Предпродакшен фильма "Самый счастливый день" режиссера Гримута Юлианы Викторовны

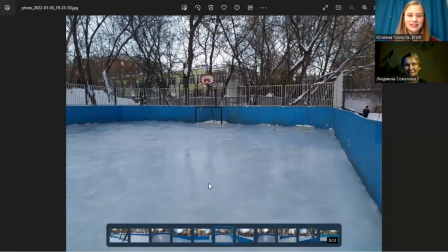1713s
Вот, так вот мы разобрались с нашим катком, так мы его отсняли. А, я забываю о том, что некоторые акценты еще надо делать.
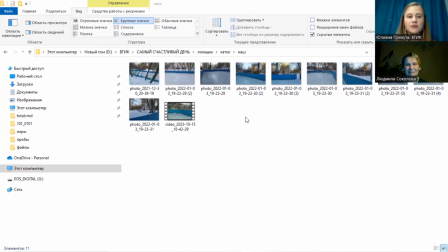1722s
Так вот, когда мы ищем локации, когда я искала локации, нас мастер всегда учил, чтобы мы делали фотографии в четыре стороны. То есть мы фотографировали каждый ракурс, и дальше это нам будет полезно и нужно на этапе планировки.
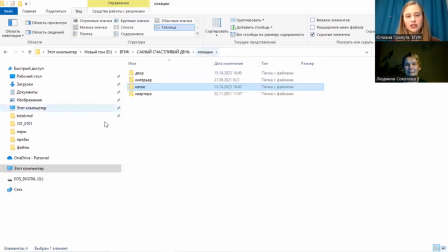1739s
Вот, но об этом чуть-чуть позже. Дальше, ну, то есть вот мы искали все локации, с локациями, когда мы разобрались, то уже приступали, во-первых, к эскизам. Тут хочу показать вот эскиз, который мы делали с художником-постановщиком, она его нарисовала.
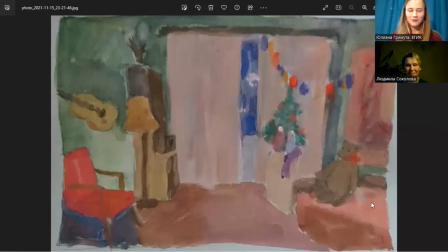1760s
Вот покажу сейчас. Вот когда мы видим уже кадры фильма, то вот мы видим, что у нас есть там гитара, да, мишка. Они немножечко расположены все иначе. Висит в другом месте гирлянда. Но это было важно уже здесь, на этом этапе, понять, на что мы хотим сделать акцент.
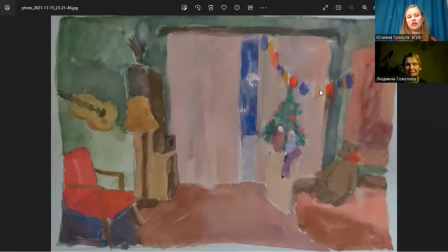1778s
Поскольку я рассказала, что в характеристике персонажа гостиная у нас... то есть характеристики персонажа мы указываем, какой герой. Гостиная у нас — это место, в котором живет и Борька. Соответственно, здесь мы должны были наполнить ее детскими предметами, вещами.
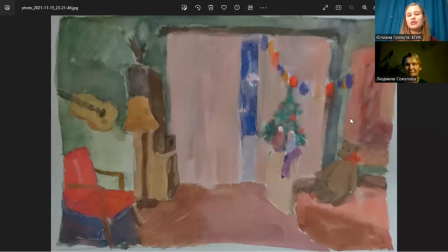1796s
Вот мишка, гирлянда и то, что у нас украшения на Новый год такие были. Мы хотели показать, что родители в свободное время проводят ярко, насыщенно, поэтому у нас есть гитара как элемент того, чем занимаются родители.
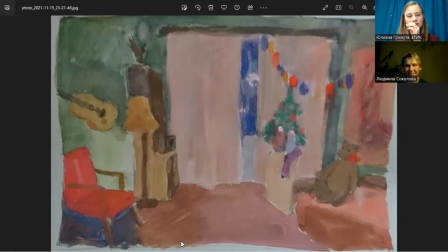1812s
На таком этапе мы вот разобрали с художником-постановщиком, как это будем делать.
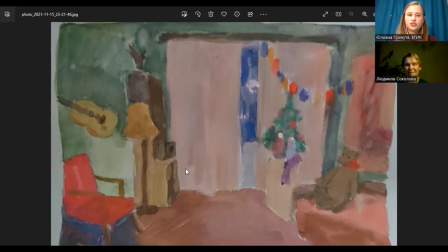1817s
С художником по костюмам мы точно так же разбирали персонажа
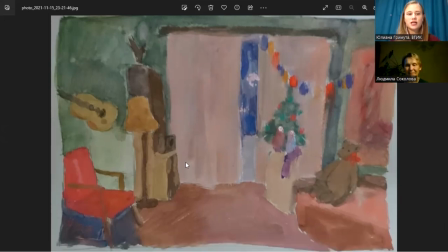1824s
и то, как он должен выглядеть.
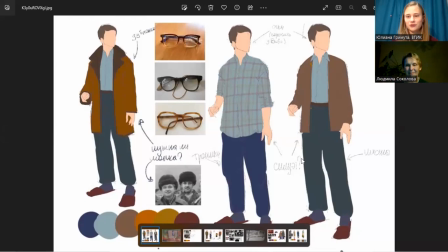1827s
Вот это у нас герой папы, папа, он у нас вот то, как мы его видели, вот она нарисовала, все прописала.
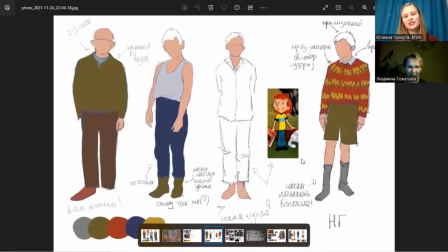1836s
Вот у нас Борька. Хотела сюда сказать, что в какой-то момент мы поняли, что наша история должна отсылать к фильму «Простоквашино», то есть «Простоквашино» мультфильму, потому что в этой в той истории есть мама и папа, которые вроде бы периодически
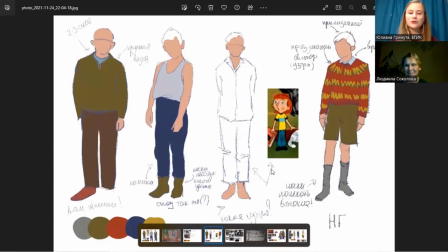1857s
друг дружку так подстёбывают, шутят над какими-то вещами, но они все друг друга любят. И вот мы подумали, хорошо бы это передать и нашей истории.
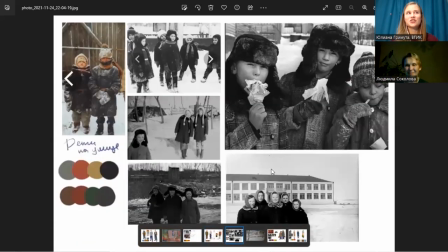1867s
Поэтому в кадре, помимо того, что мы хотели, чтобы визуально герои были похожи, у нас Михаил Грищенко, у которого такие волосы, как у папы из «Простоквашино», у нас Екатерина Олькина приходит тоже. На самом деле это произошло случайно.
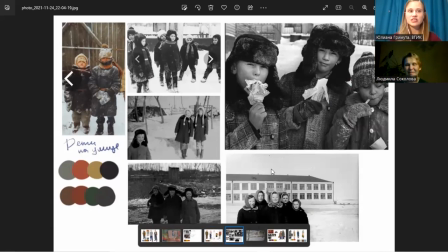1884s
Я когда утверждали, у нее были длинные волосы, но она приходит на площадку и говорит: «Я забыла вас предупредить, но у меня короткие сейчас, у меня сейчас каре». Я говорю: «Вы не представляете, как это прекрасно, что у вас сейчас каре, что это вот попадает нам 10 из 10, то, куда мы хотели».
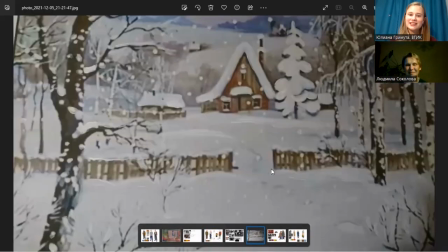1900s
Вот. И у нас в гостиной висит картина, это на самом деле кадр из мультфильма,
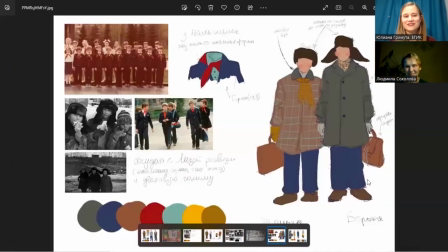1907s
который мы тоже вставили, чтобы была туда отсылка. Вот. Ну и костюм, то, как она это прорисовывала, все делала. Важные эскизы, потому что мы их потом использовали. Так. Сейчас я перейду дальше. Папочка, вот она. Угу.
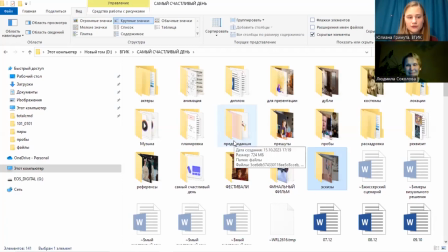1924s
Дальше, ну, когда мы уже это все имеем, мы разговаривали точно так же с... Нет, для начала надо прийти к режиссерскому сценарию и рассказать о нем.
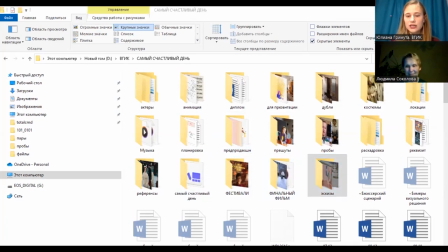1937s
Угу. Это я делаю вот... Да. Сейчас проверим, что он тоже открылся.
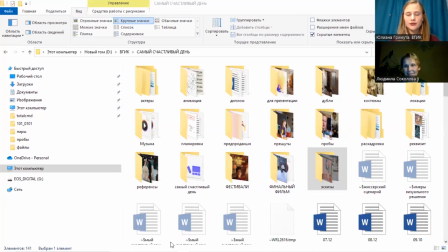1945s
Нет, не открылся. Так. Вот, режиссерский сценарий.